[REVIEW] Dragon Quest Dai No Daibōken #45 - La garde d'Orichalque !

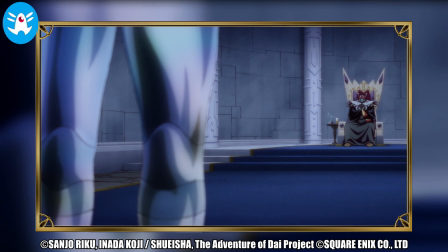8:43 Bref, le roi du mal ordonne à un mystérieux soldat métallique de se charger de récupérer Zaboera.
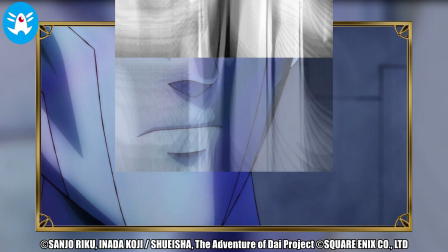8:47 Et tout comme dans la planche d'origine, le visage de l'interlocuteur d'Adlar n'est pas présenté tout de suite, afin de garder un peu de suspense sur son apparence.
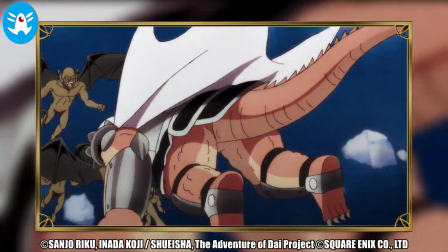8:55 On retourne du côté de notre cher roi des carnassiers, qui continue de passer ses nerfs sur les pauvres écorcheurs volants.
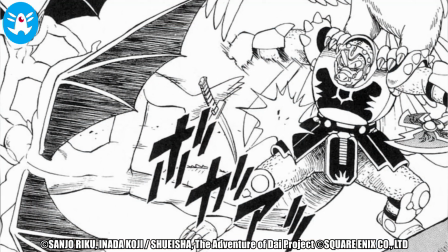9:01 Dans le manga, ce passage ne prenait qu'une seule case.
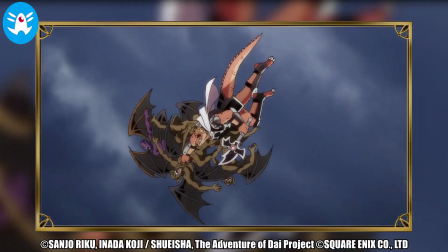9:04 Et même si on peut reconnaître la bonne idée de développer cette confrontation, le résultat n'est guère convaincant et l'animation peine à impressionner.
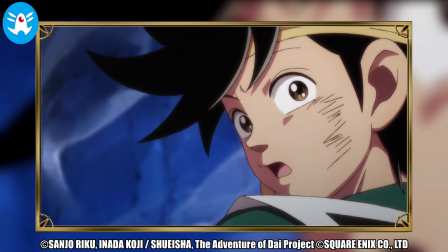9:12 De même, lorsque Chiu utilise son Kyosokuru Kuruken pour libérer Dai,
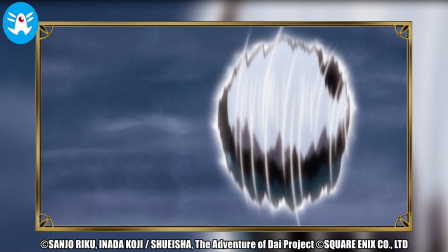9:16 même si elle reprend les planches de base, la scène est peu lisible et aurait gagné à être réalisée avec un plan un peu plus large.
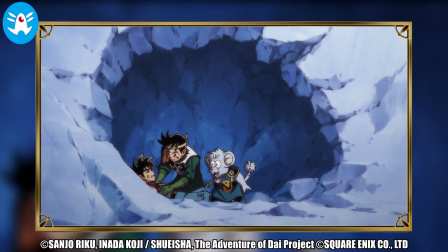9:22 Le petit héros est enfin libéré de sa prison de glace, et Pop lui porte assistance tandis que Chiu s'occupe de porter l'épée du jeune garçon.
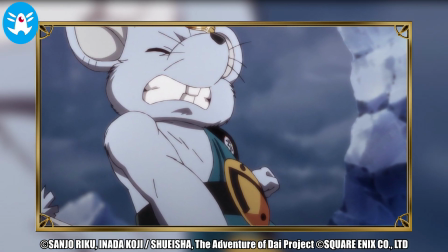9:29 Le petit rongeur remarque d'ailleurs que l'épée est bien plus lourde que ce qu'il n'y paraît, et dans la planche d'origine,
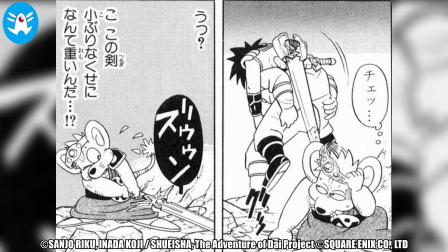9:34 une bulle était dédiée au bruit que faisait l'arme contre le sol, comme pour marquer son poids encore plus imposant.
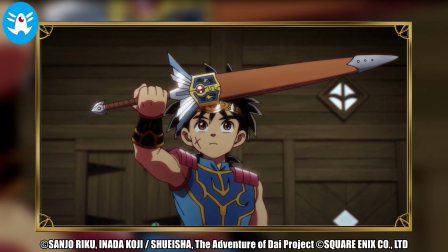9:39 Ce qui contraste totalement avec la légèreté dont Dai manipule sa nouvelle arme. C'est Dai qui est très fort ou Chiu qui est très faible?
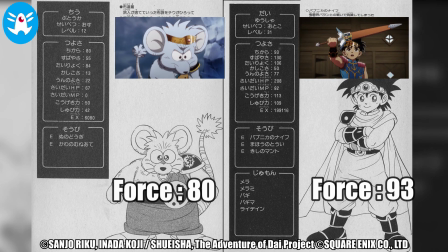9:46 À vous de nous le dire dans les commentaires.
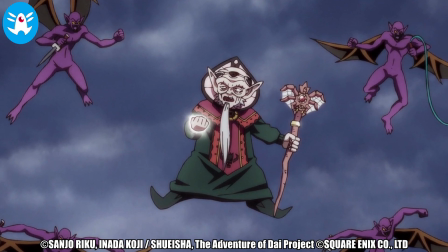9:49 Le sinistre sorcier constate que Dai est encore en vie et demande à ses écorcheurs de tous lui lancer un Merazoma, afin de cumuler leurs effets en un seul sort.
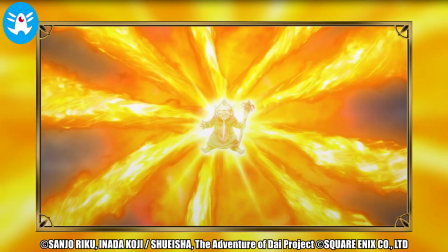9:57 Point sous-titre, le nom français qui a été choisi s'intitule Reflect Sword. On est bien loin de la version originale qui s'appelle Maho Plus.
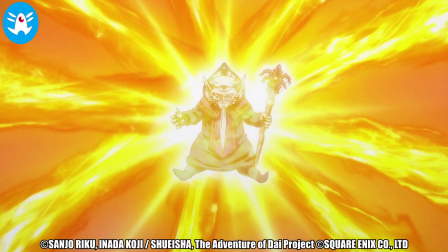10:05 Et n'ayons pas peur des mots, la scène est navrante.
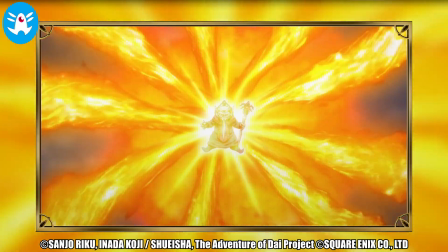10:09 Les effets pyrotechniques sont minimalistes et aucun effort de mise en scène n'a été réalisé, là où le résultat aurait pu être extrêmement impressionnant.
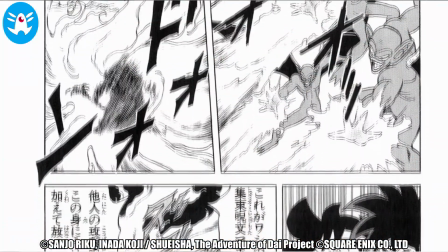10:17 C'est une énorme déception qui ne rend pas hommage aux Légas. Les pages du manga étaient assez classiques en la matière,
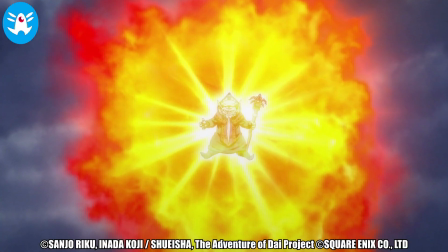10:22 mais le but d'une version animée est de sublimer les attaques spéciales des protagonistes, et en l'état, c'est assez raté.
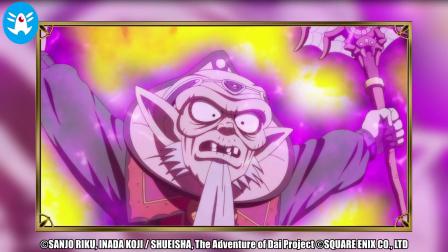10:28 C'est dommage pour toi, Zaboera, même l'équipe de la Toei Animation te respecte pas.
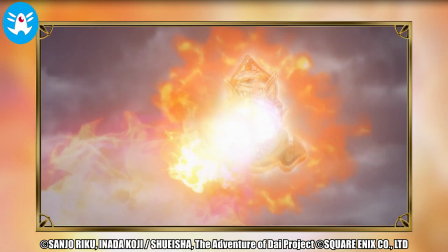10:33 C'est alors que le Léga lance sur l'équipe cette terrible invocation, qui s'apprête à les réduire en cendres.
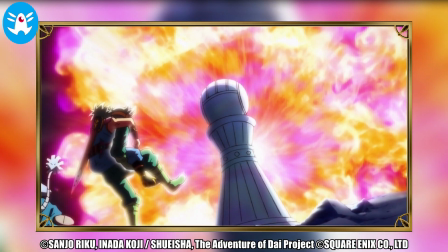10:38 Mais un pion géant d'échiquier apparaît et stoppe l'attaque nette.
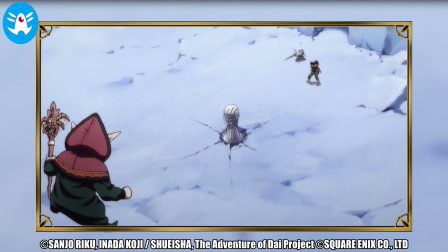10:42 C'est évidemment la scène la plus attendue de cet épisode, à savoir la révélation de Im, le pion de la garde d'Adlar.
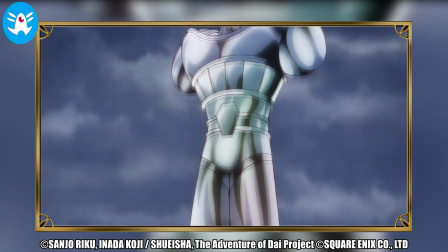10:49 La transformation est satisfaisante, avec un effet de caméra apprécié pour présenter la face du pion, qui se métamorphose pour révéler un guerrier métallique.
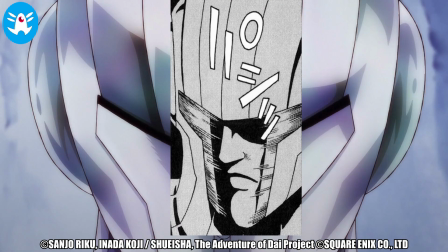10:58 L'apparition de son visage est effectuée de la même manière que dans le manga, ce qui ravira les fans du personnage.
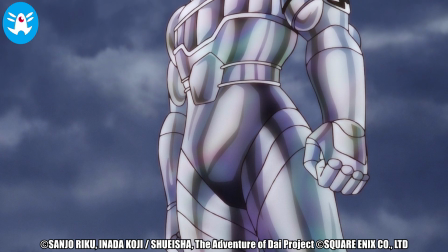11:03 Enfin, les couleurs choisies sont esthétiques, passant du gris au violet afin de mettre en valeur le matériel dont est constitué ce redoutable adversaire.
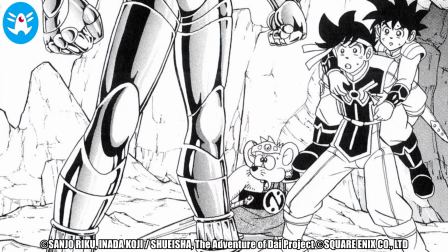11:11 L'apparition de ce personnage concluait le chapitre 161 du manga.
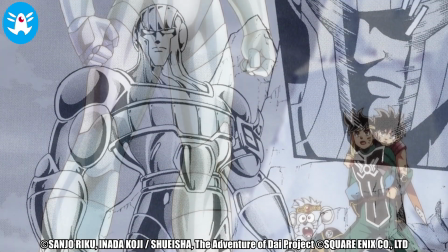11:14 Il s'agit d'un changement majeur dans l'œuvre qui présente plusieurs nouveaux personnages qui ne ressemblaient à rien de ce qu'on avait pu connaître.
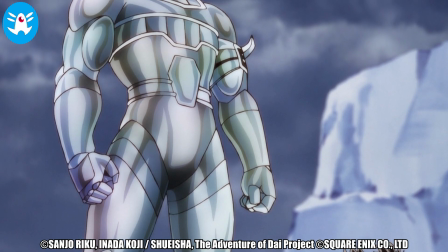11:21 Et autant vous dire que vous n'êtes pas au bout de vos surprises.
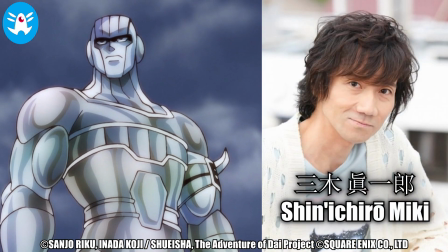11:24 Bref, Im est incarné par Shinichiro Miki, que nous connaissions pour plusieurs rôles, comme Zamasu dans Dragon Ball Super,
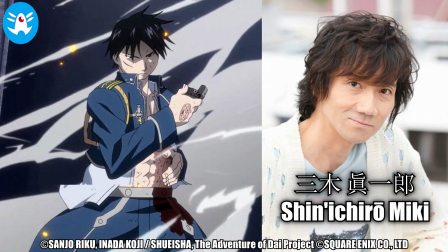11:30 Ayako dans Senseiya, Roy Mustang dans Fullmetal Alchemist Brotherhood, ou bien encore Kisuke Urahara dans Bleach,
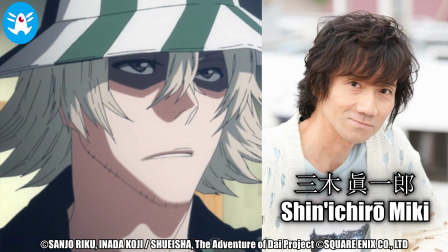11:38 qui fut un personnage important pour sa carrière.
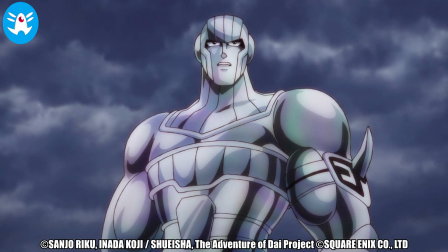11:40 Le pion indique qu'il est le fidèle soldat d'Adlar, et que sa présence est due à l'insubordination de Zaboera, qui s'est permis d'engager sa légion sans permission.
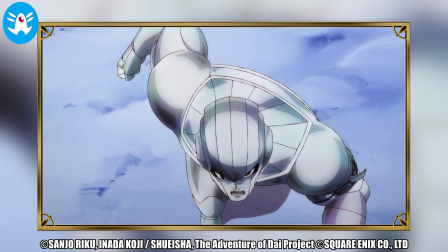11:48 Im n'y va pas du tout par quatre chemins, et empoigne le Léga par la gorge.
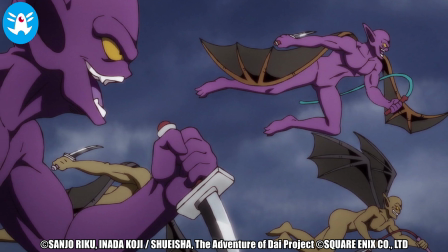11:52 Face à l'agression de leur chef, les écorcheurs foncent sur Im, et malheureusement les faiblesses de l'épisode se font à nouveau ressentir, avec un assaut extrêmement mou.
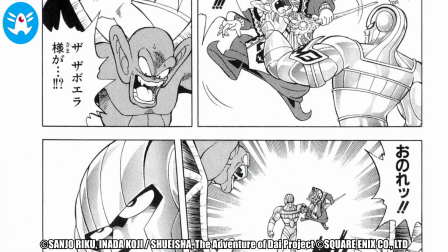12:01 La planche de base montrait pourtant des effets de vitesse saisissants, et cette sensation a complètement disparu.
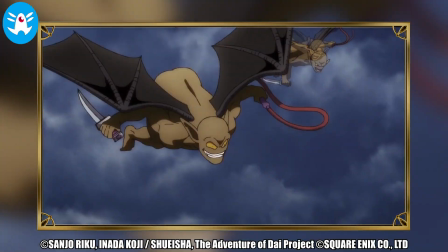12:06 La contre-attaque du pion n'est pas plus réussie avec quelques coups de poing efficaces, mais disposant d'une mise en scène assez pauvre.
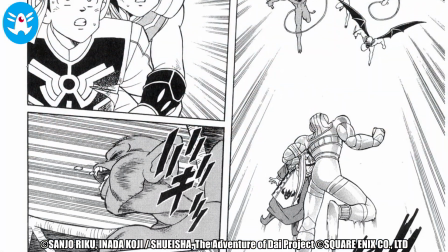12:12 Le matériel d'origine avait pourtant mis le paquet sur le découpage, et donnait la sensation d'enchaînement extrêmement rapide.
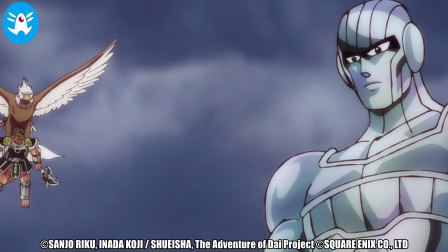12:19 Encore une fois, Crocodile arrive avec une animation minimaliste, qui pourrait prêter à sourire.
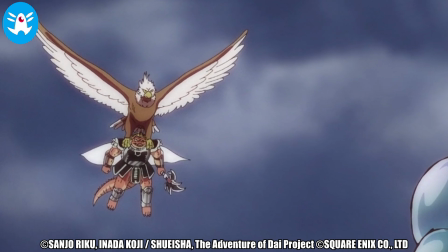12:24 Garuda doit vraiment être très puissant pour pouvoir supporter le corps du roi des carnassiers sans avoir à bouger les ailes.
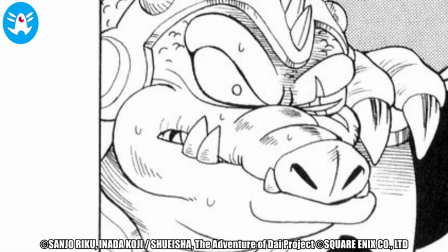12:29 Dans l'œuvre originale, les pupilles de Crocodile disparaissaient pour mettre en valeur la puissance de Im, et l'effet autour de la bulle associée montrait aussi son état de choc.
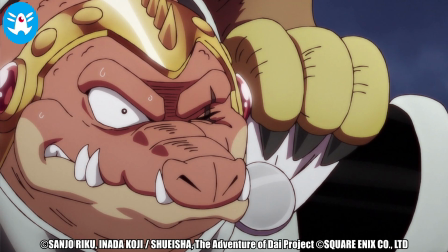12:38 Ici, le visage du roi des carnassiers semble plus neutre en comparaison.
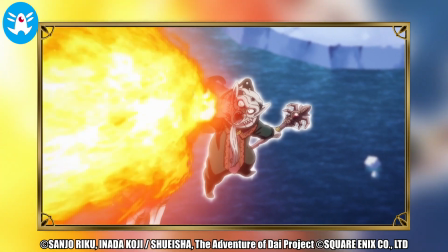12:43 Zaboera tente de se défaire de la prise du pion en lui balançant à bout portant un terrible Merazoma.
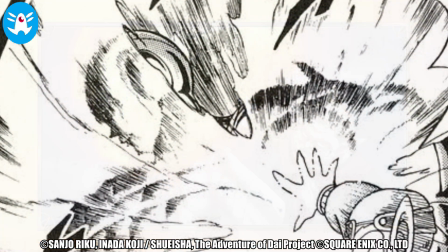12:49 Malheureusement, on retrouve cette sensation de mollesse et on est loin de la sensation du manga.